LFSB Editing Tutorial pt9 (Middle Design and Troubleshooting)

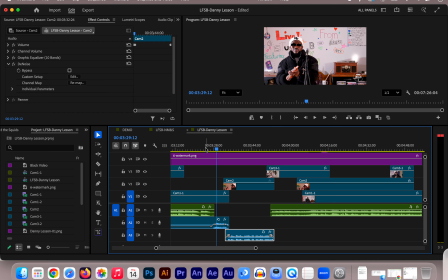229s
Okay, so first of all, the way I've solved that is to take audio from a camera, one of the camera shots, which I'll talk about in a moment, and crossfade that up so that the applause from the audience,
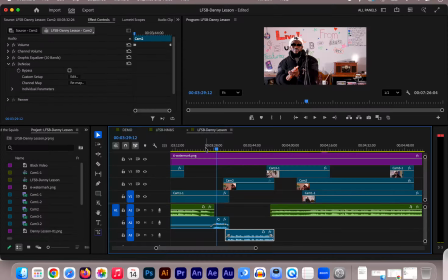244s
as well as the beginning of Danny's talking, is smoothly delivered, kind of fades right up into the mix with the missing audio, in place of the missing audio. And so that works nicely.
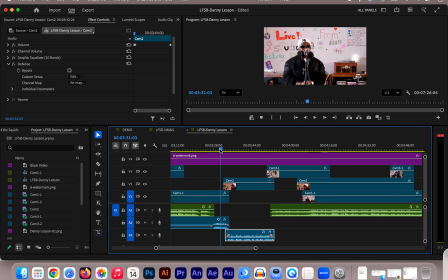259s
I wanted to point out too that we have, in addition to that problem, there was a lot of extra stuff in between these two tracks. There were some technical difficulties. There was some, conversation, stuff like that that's just irrelevant to the performance.
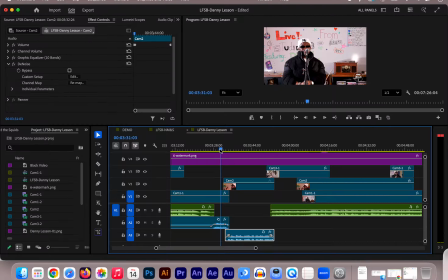274s
So often that will happen, and often you have some cutting to do in the middle of the two tracks to make things a little bit more smooth and a little more focused. So in this case, I'll play this edit here.
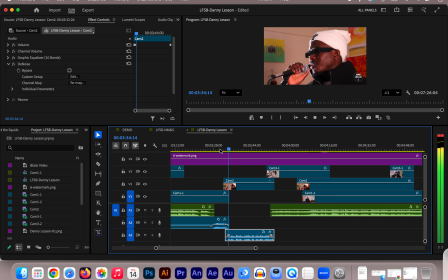290s Hey, ladies and gentlemen, my name is Dan Layson.
Okay, so that cut between those two shots is a false continuity cut. It's movie magic. Those two moments did not happen simultaneously, as is the case in most of our shooting because it's all synced up.
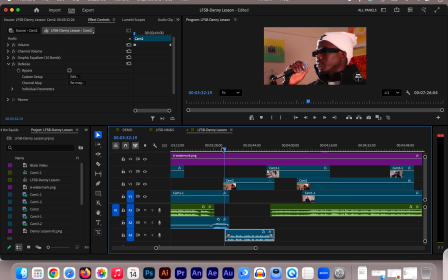309s
This one was manufactured, so it's a matter of finding, as an editor, just the right clip and motion on screen to match continuity and make it feel as though there is a continuous moment occurring when there's not.
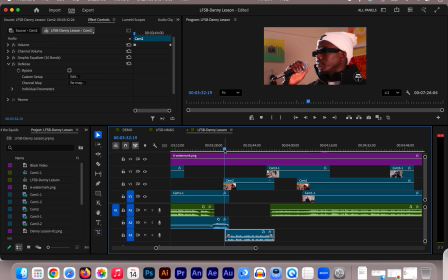325s
You can totally choose not to fake it like that. You don't have to do those kinds of tricks. You could just simply cut to black, which I've done in the past as well,
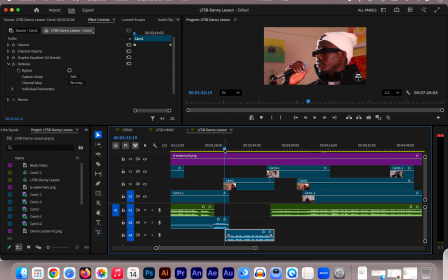338s
sort of acknowledging that there has been something snipped, some time passage that is missing in the edit, or simply crossfading between two moments and types of shots sometimes indicates time passage as well, that there is something that has been removed there.
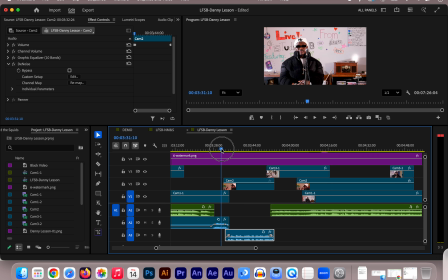356s
So my choice here was to simply make it nice and smooth as a kind of continuity shot, so that we can get right into what Danny had to say. So you'll see that that's on a different track as well down here in the audio,
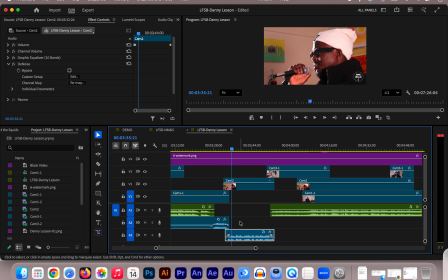374s
partially because there was a lot, as I said, a lot of extra stuff that needed to be snipped. So as that happens, rather than having two audio tracks butt right up against each other, there's always going to be a little awkward glitch sound or some kind of
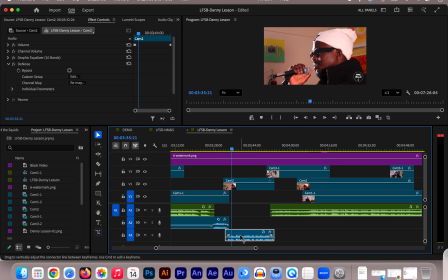390s
some way of indicating that time has passed differently. So I simply dropped that audio clip into another track and crossfaded between the two. So as we can see, from the applause to Danny's voice, it's pretty smooth.
Hey, ladies and gentlemen, my name is Dan Layson.
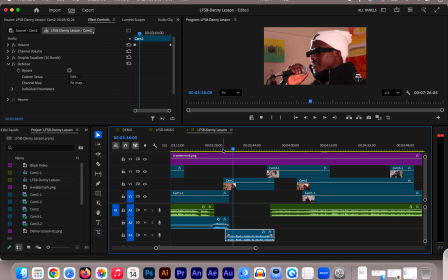407s
Okay, so another trick, another kind of movie magic to make that feel nice and fluid and to kind of get to the point. On the other end here, as Danny transitions to the next song, we have another kind of edit, which I'll show.
I hope everybody gonna enjoy. So let's go, guys.
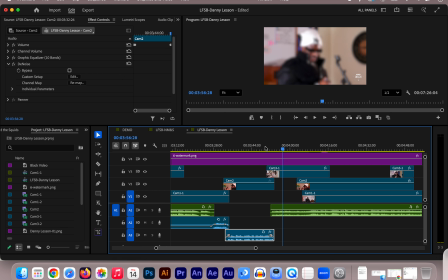430s
Okay, so this is an example of what I just referred to, where there's a kind of acknowledgement of time passage. I've crossfaded the end of Danny's talk with the beginning of the next track.
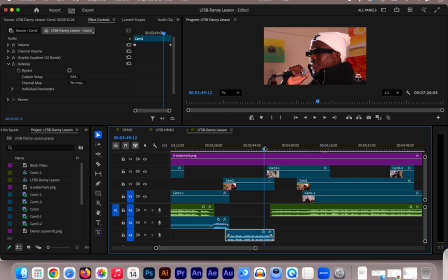443s
So the viewer understands between those two images that time has passed, something has been snipped out, and I think it works nice and smoothly. Additionally, the audio between the camera audio and the master audio
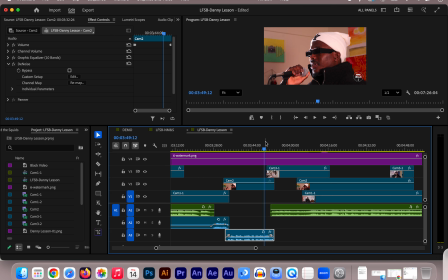456s
crossfades as well, so there's a nice fluid connection between those two sound elements.
And I hope everybody gonna enjoy. So let's go, guys.
So one trick that's helpful there is to have, as Danny says, his last words,
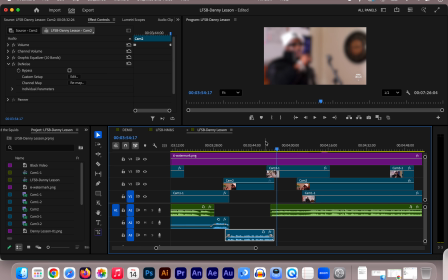471s
to have the track, the second track beginning kind of overlapping that.